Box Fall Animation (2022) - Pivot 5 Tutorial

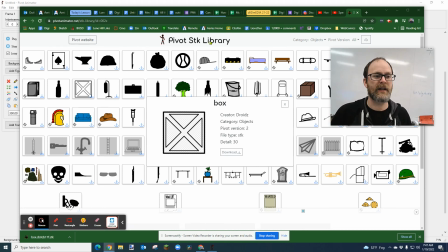an animation using some custom objects from the pivot stk library so you're going to go to pivot animator.net and
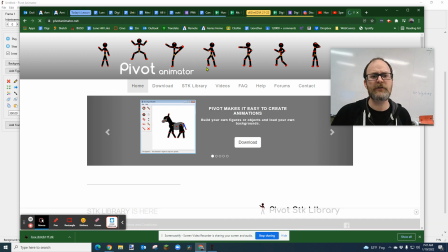um first thing we're going to do is just we're going to go to pivot and this is where you download pivot i have a whole video on how to download just you can search for that on my channel we're going to go to the stk library the stk libraries stks are objects that can be used manipulated
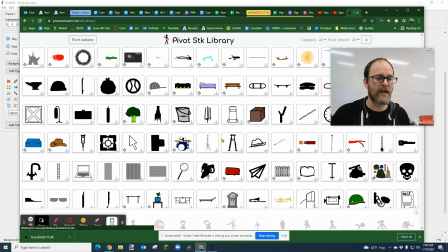loaded downloaded saved inside of pivot and these are there's tons of different this is just a this is just a small collection and this is actually going to be
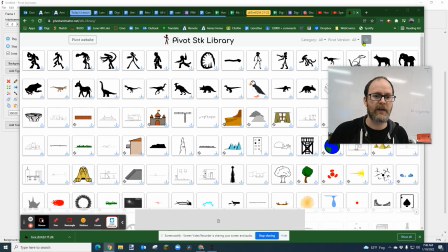growing um as people submit you can actually uh submit things but for now we're going to go to category
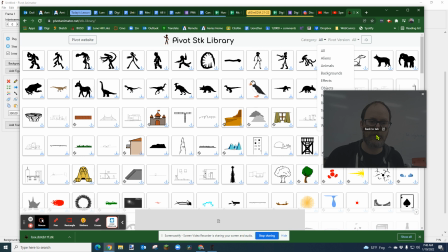and we're going to select ob my face is in the way sorry we're going to select objects so go to category
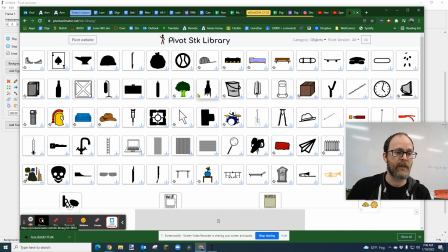select objects and then we're going to select this box right here and uh as of now it's called box i don't know if this is also called box cardboard box so we're going to call this box we're going to click download
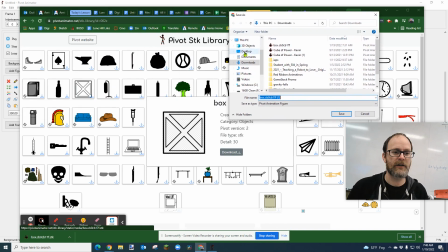i'm going to suggest just saving it to your downloads if it's not already on downloads you click on this pc and then you select downloads okay and it's called box blah blah blah cbb i'm just going to name it box just to simplify it for me and save
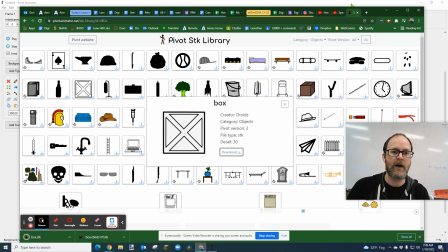okay it's downloaded now i'm going to go into pivot um i'm going
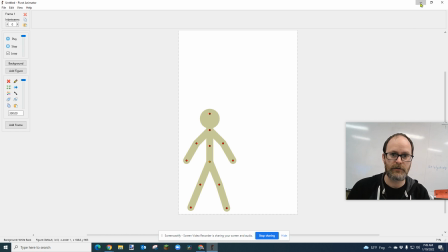to open pivot again just so can see what i do to get to that so um
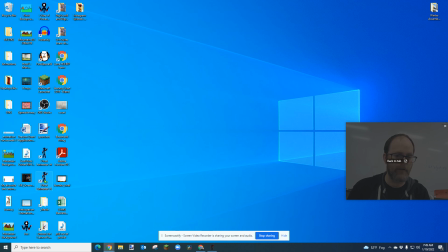i'm going to open up pivot 5 by double clicking on the icon
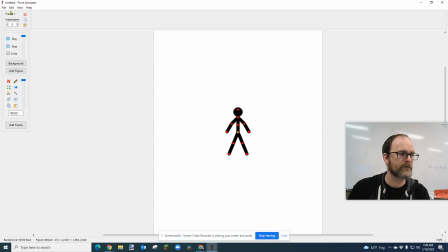and uh first thing i'm going to do is i'm going to set my size by going to edit options and i set it to 720 by 1280 which is like a resolution for like tick tock or instagram reels i thought i'd just try that for my animation today my speed i'm going to
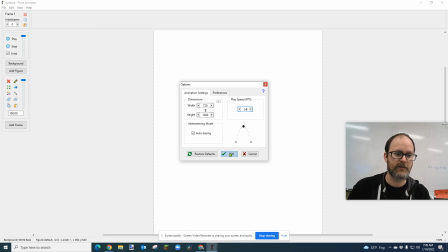set to um i'm going it to 24 which is the kind of the universal animation rate and i'm going to make
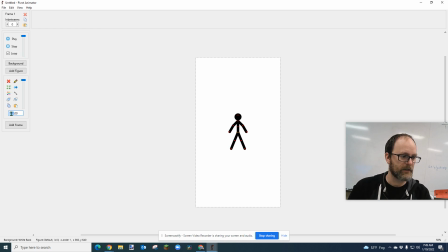my character bigger i'm going to make them about let's see 200 200 oops got like a point 20 000 is too big 2000 is too big 200. okay i want space at the top the reason i want space at the top is i
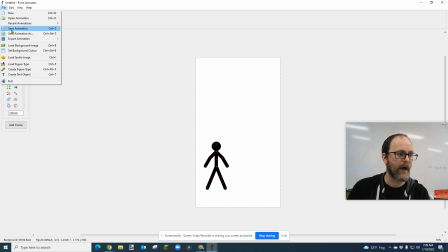want there to be room for my object to fall then we're going to add the box load figure type or control F. Okay. And I'm going to go to my downloads and there's box. You can even see the little symbol. That's like a pivot symbol or pivot objects.
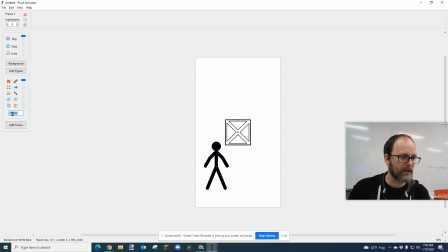Okay. I'm going to make that box bigger. You can click in this white area and drag to the right or left. I want a nice big box. That's pretty big. I like it. I'm going to stick it up here in the sky. I am now, if you've made a custom character, you can substitute your custom character.
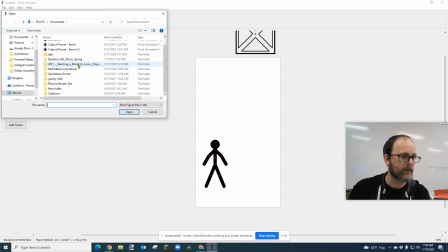I'm going to go load figure type here and see if I have a custom character. Let me look on my desktop. Maybe I do, maybe I don't. Desktop, all SDKs, SDKs. Let's see if I have, I don't think I have it in here. So anyway, I'll just use this character for now.
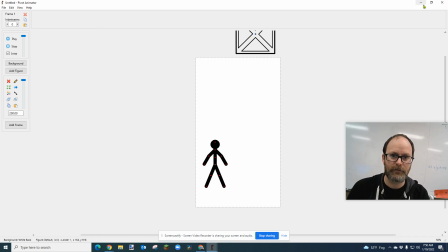I think this looks way better with a custom character. And oh, I made one. Oh, shoot, hold on. Let's go to my custom character. There's my custom character. It's not a very good custom character. I just changed his color, I guess. um so what we're going to do is we are going to animate this box falling and our character
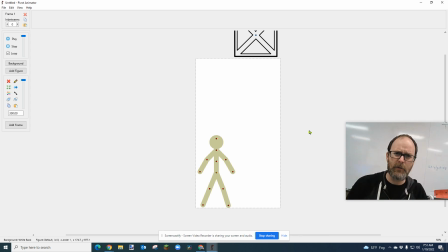sort of the the the object is supposed to be very heavy we want to make it look heavy and then it falls fast and then it makes our character sort of fall back or bounce up in the air um uh or there's a couple ways you can do that i actually you can animate this a couple ways um like
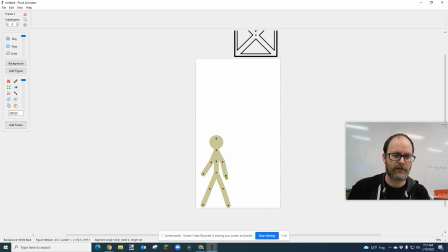i'm gonna do this where the character gets kind of knocked down by by this box i'm going to have my character facing a little bit to the, to the left, sort of like he's not looking that way. And, and, and I'm going to move him right to the edge there. And then the box is right here. Okay.